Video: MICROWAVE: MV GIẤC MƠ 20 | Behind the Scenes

của nhạc rock Thì sau cũng rất là nhiều quá trình casting người này người nọ kiếm Thì cũng kiếm được một người bởi vì không
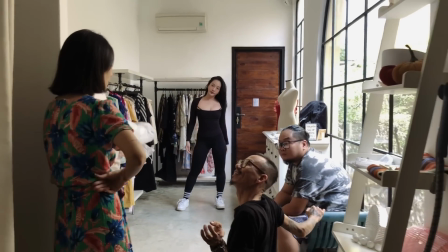(4:19)
những là đứng múa để mà quay hơn mà còn phải múa dưới nước Thì cuối cùng tụi mình cũng may mắn kiếm được một người là cô ấy
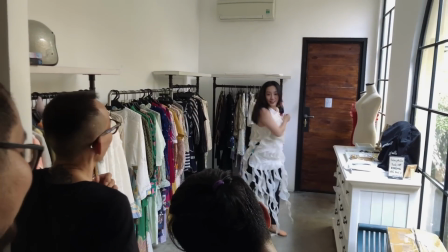(4:26)
có hồi tủ đủ Tất cả những yếu tố vừa múa đẹp mà vừa lạnh tốt
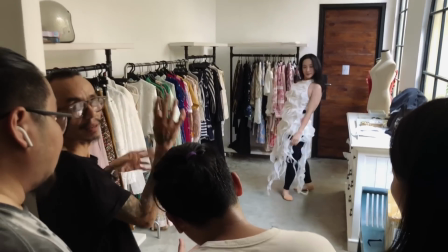(4:31)
và mọi thứ Đó là cái mảnh ghét cuối cùng của cái MV này Lúc đầu đó nha,
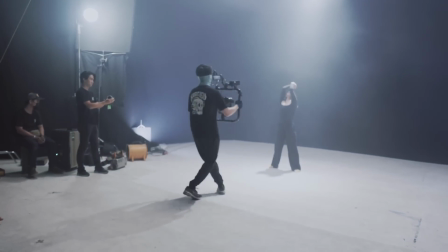(4:36)
mình không có tự tự là một cái khách khúc nhật rốc Mà lại có bạn diễn viên múa Mình chưa có hình dung ra được như thế nào hết Nhưng mà khi mà bước chân vào trường quay rồi Bắt đầu bấm máy rồi
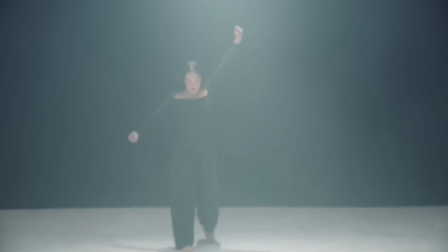(4:46)
Mình chứng kiến cái thời điểm mà Bạn diễn xuất được Thật sự luôn Mình không
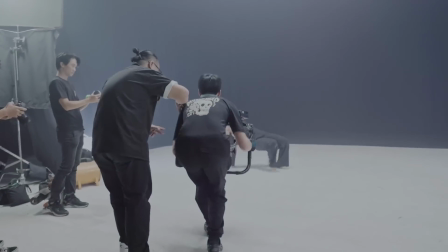(4:51)
nghĩ là bạn có thể diễn Một cách mãn nhãn Và theo nhịp độ của
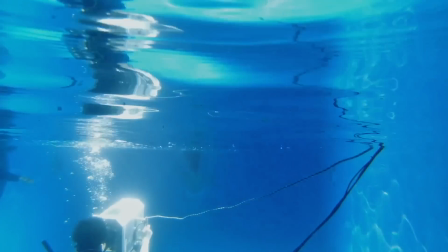(4:56)
bài hát Và chưa kể rồi, rồi xong rồi Cái đó ở trên bờ, rồi xong xuống nước Và diễn xuất múa cho người ta ghi hình lại Khanh nghĩ là rất là mệt Và bản thân Khanh cũng đã được trải nghiệm luôn Là diễn ở trên bờ như thế nào Và xuống nước như thế nào Rồi bài nhạc phải hát dưới nước Mình xuống nước, mình nín thở, mình diễn xuất Ok không sao,
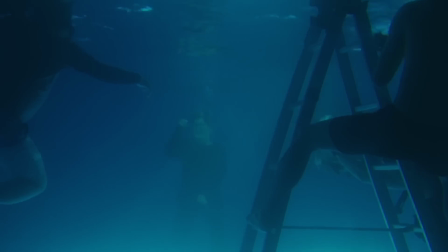(5:14)
nhưng mà mình xuống nước, mình hát, mình mở cái miệng mình ta Thì là khi đó là mọi việc nó sẽ khác rồi Đó,
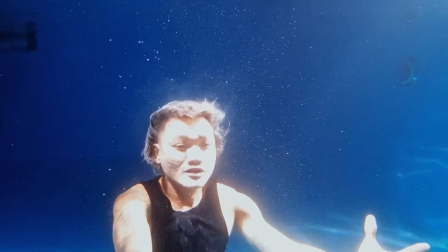(5:19)
cái vấn đề kỹ thuật nữa là mình nhảy xuống dưới nước Là mình phải vừa giữ hơi thở mình,
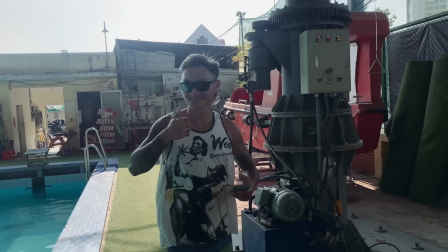(5:23)
mình vừa diễn Tụi này phải đi học một khóa về thở dưới nước Vậy cái hành động với lại diễn ở dưới nước nó phải như thế nào Mà diễn ở dưới nước trong
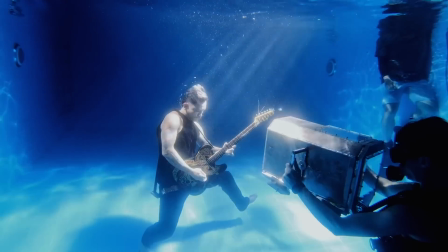(5:32)
một tốc độ rất là nhanh Nhanh gấp đôi cái bài hát bình thường
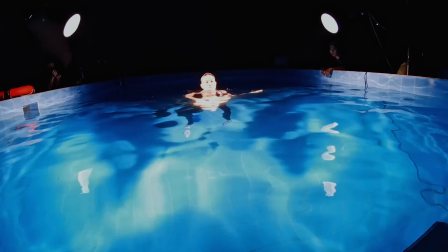(5:36)
Nó rất là khó Nó khiến cho mình sạc nước chứ không có giỡn đâu Ai biết bơi từ sơ sơ cho đến Cao cấp luôn là khi bạn đâu Dễ chìm mình dưới nước đâu, người mình cứ nội lều Phèo như thế nào, diễn rất là khó Và tuần này hết sức là tập trung Và một ngày làm việc coi như là từ sáng sớm Cho tới
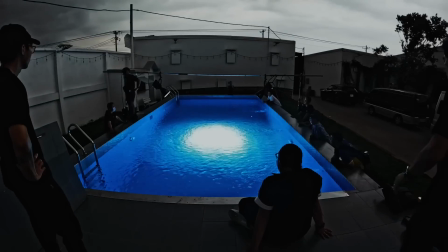(5:51)
khuya luôn Là mới quay xong cái đó Mọi người thật sự là thấy cái kết quả Ai cũng cố gắng hết sức hết Từ team cho tới ban nhạc, cho tới những người bạn Xung quanh người ta support Đều có những cảm xúc rất là đặc biệt Và lần đầu tiên trong đời qua
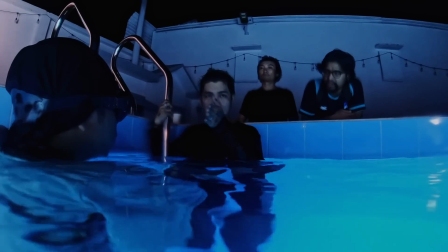(6:05)
đã Và may mắn đợt đó là mình được một ekip thợ lặng có mặt ở cái trường quay lúc
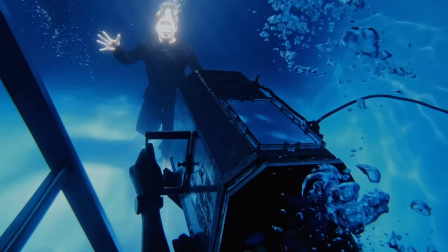(6:13)
đó luôn Khi các bạn trải nghiệm cái vấn đề mà vừa hát dưới nước, rồi diễn, rồi được uống nước cho Và được ngợp ở dưới nước cho Thì đó là có một
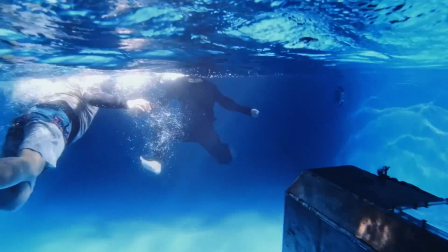(6:24)
người thợ lặng ra và đỡ mình lên Và kéo vào bờ và hít thở,
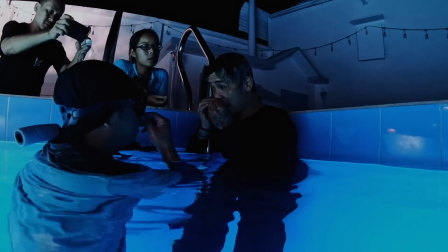(6:29)
hít thở chỉ mình làm sao mà điều tiết cái hơi thở lại Phải ra quay tiếp,
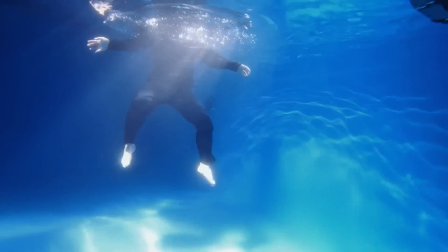(6:34)
rồi uống nước tiếp, rồi cứ chạy hoài, cho tới hết shot luôn Ban nhạc thì chỉ là một ban nhạc rock,
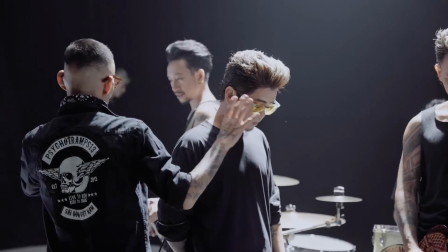(6:40)
không phải là những người diễn viên chuyên nghiệp Thì cái cách mình chỉ đạo cho mọi người diễn,
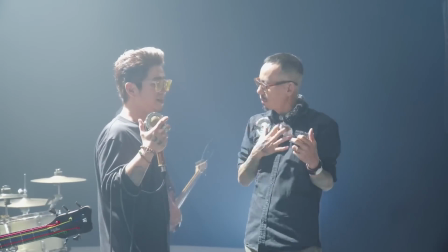(6:45)
mình không thể nào chỉ đạo giống như là một người diễn viên Mà họ diễn xuất có quê thuộc,
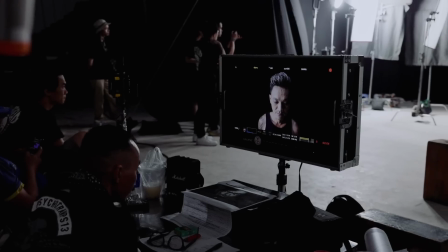(6:49)
mình phải tìm một cách khác Có một cái scene là anh Lĩnh là anh phải focus trực tiếp vô cái mặt mà mình Để mà
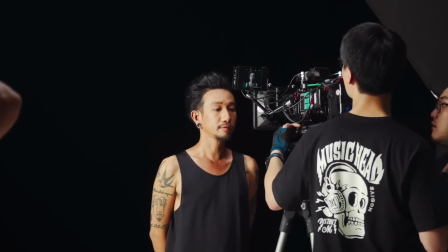(6:56)
anh muốn thấy được cái cảm xúc thật của mỗi người khi mà mình nghe và mình tượng tượng cái bài hát Theo đúng cái câu chuyện mà mình
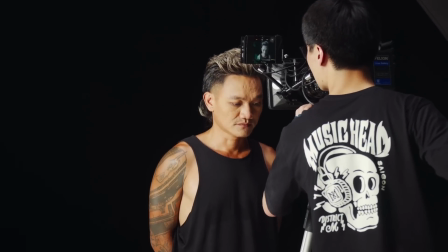(7:04)
viết ra nó Lúc đó là mình phải rất là gồng luôn Tính ra lúc rất là khó nhất Để mà mình thật sự là mình
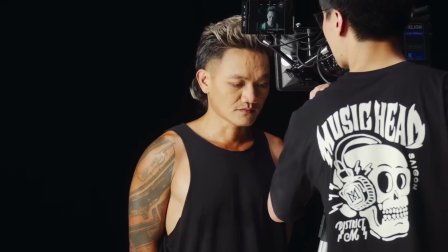(7:08)
không thể nào bộc lộ hết cái cảm xúc của mình ra Tại vì lúc đó nếu mà mình bộc lộ hết cái cảm xúc của mình ra Nó
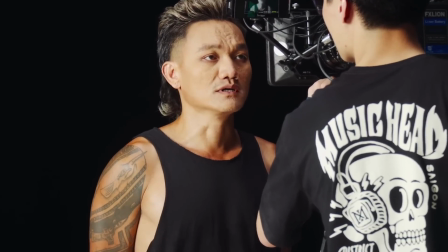(7:14)
lại thành một cái cảnh rất là mít ướt Thế là rất là khó nhìn Nhưng mà nó vẫn xuất hiện cái scene mà focus đó Nó là một cái sự gồng, một cái sự kềm ném Nhưng mà đó là tất cả những cái cảm xúc mà mình thấy là rất là khó Để
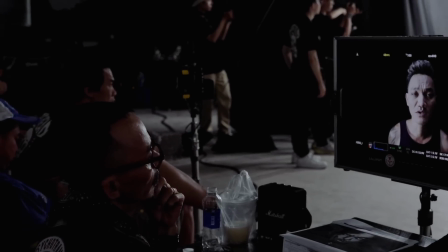(7:27)
mà khi mà mình để kềm cái cảm xúc từ bên trong của mình Để mà mình giữ cái trạng thái, cái nét mặt của mình cho nó vừa phải Thì nó cũng là một cái khó, nó là một cái rất là thử thách, rất là đáng nhớ thật sự Cái cạnh mà anh Lĩnh push cái cảm xúc của anh Tùng Mình nghĩ là có thể tầm,
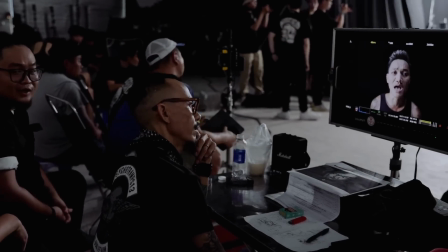(7:44)
nếu mà anh Lĩnh push thêm một chút xíu nữa Anh Tùng sẽ rơi nước mắt Nói cho nó,
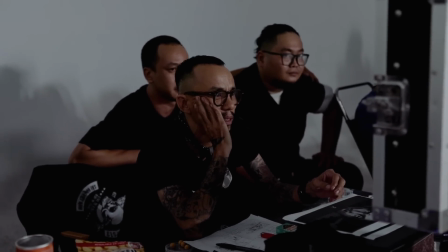(7:47)
nói cho cái lên á Và cái lúc đó mình cũng là một người rơm rơm nước mắt rồi Bao nhiêu thứ chịu rượn ngời, bao nhiêu thứ chịu rượn ngời Nó rất đặc biệt
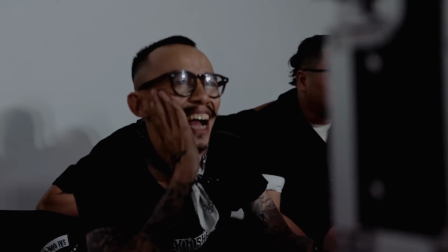(7:56) Nhưng mà vui không? Lúc đỉnh cao của em là gì? Nụ cười của em lúc đỉnh cao đâu